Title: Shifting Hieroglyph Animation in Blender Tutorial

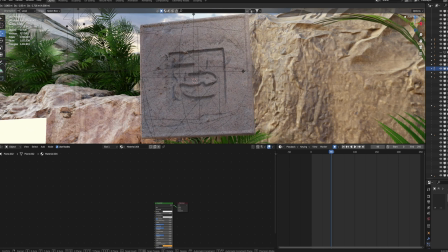So without it, you can't really see it too much. I'm sure with some lighting, if you had like a top light, you could see it a lot better. With this, I just have an emission.
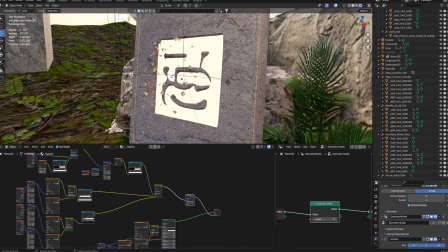The geometry nodes has subdivisions too. It's 5 subdivisions, so it's actually a total of 9. But in geometry nodes, it's a bit less realized, so it's not as laggy.
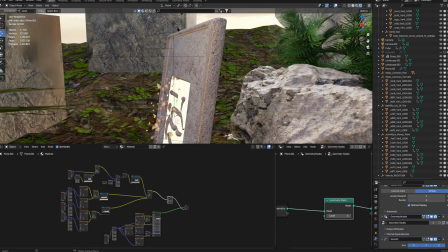That's just the plane for the displacement,
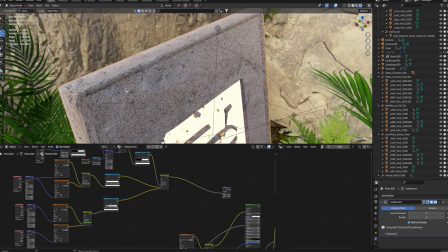and then just made another cube and did the same texture and then meshed them together, and it's pretty seamless, so you can't really tell.
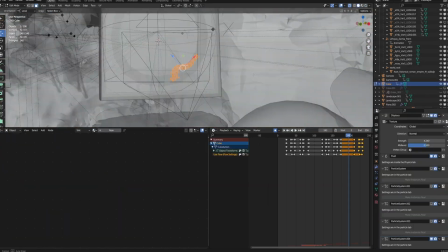For the particle instance, I just used a cube that's kind of displaced weirdly.
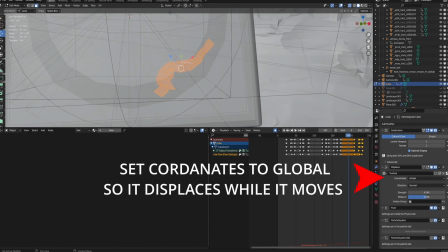I have a displace with a Voronoi texture on it,
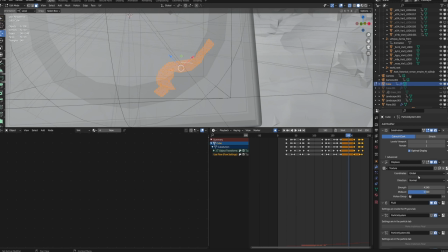and the strength is up pretty high just to give it a little bit of a weird shape.
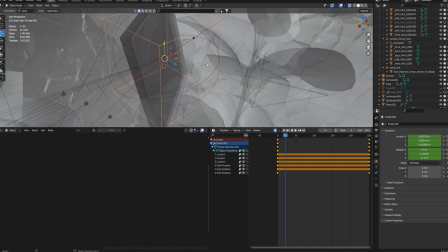It's parented to the plane, which I have parented to an empty, and then that just has a little bit of a movement to it. It
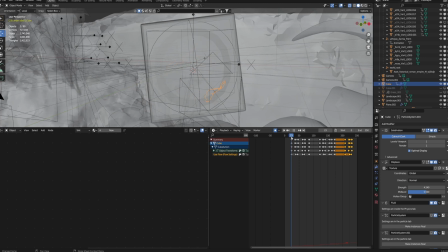moves with it. So I have it animated going from one corner to another and scaling up in the middle. So animate it, set a keyframe down in one corner, and you want to change it at the same time that the images are changing. So this is going to look like it's chipping away and there's rocks falling off from the change.
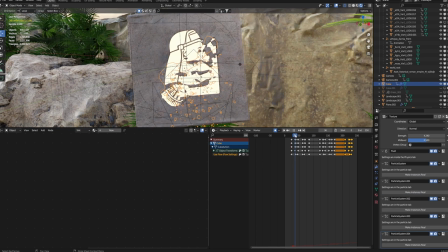Make it go across the whole image like that, scale up, and then scale back down to the top corner. You just repeat the same keyframes going backwards and then back again every time it switches. And then I made multiple different protocol systems for it.
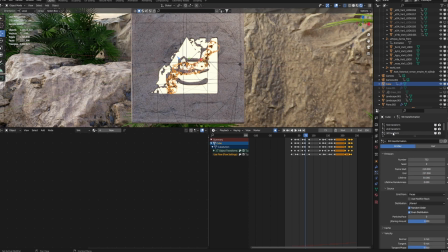I'm not sure if you can do this with just one, but I did all the transitions around each of them, around 700 particles. And you just change the start and end time for whenever the image changes.
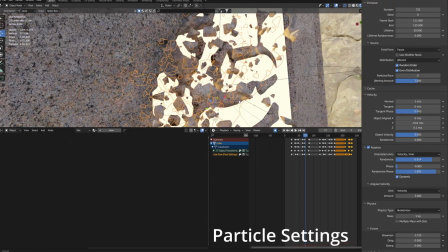And then each of these little particles are just fractured bits with the same texture as the plane.
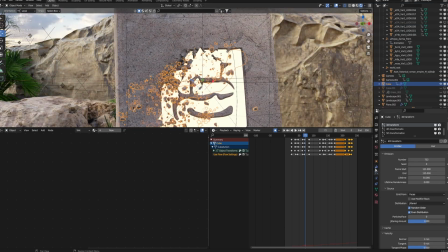So you can do the same with smoke too, and just use a fluid sim for smoke on the exact same object.
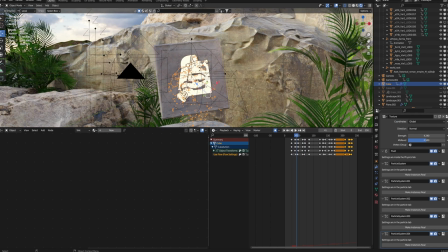So it looks like it's kind of kicking up some dust. Although this is a little bit laggy.
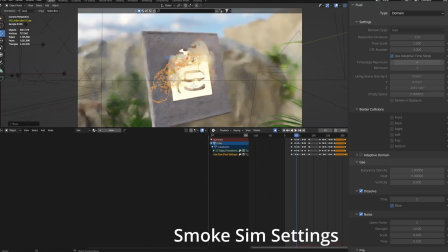I noticed this is the one thing that makes the scene lag a lot. But it does look pretty cool.
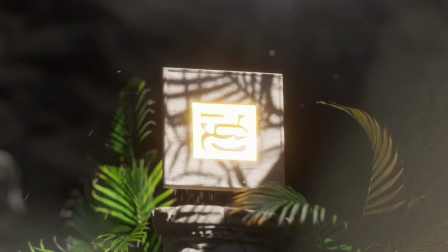So that's the tutorial. Let me know if you guys have any questions and I'll try and answer them.
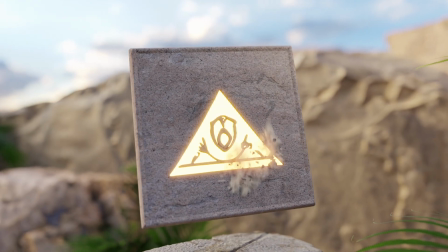And I'll see you guys in the next video.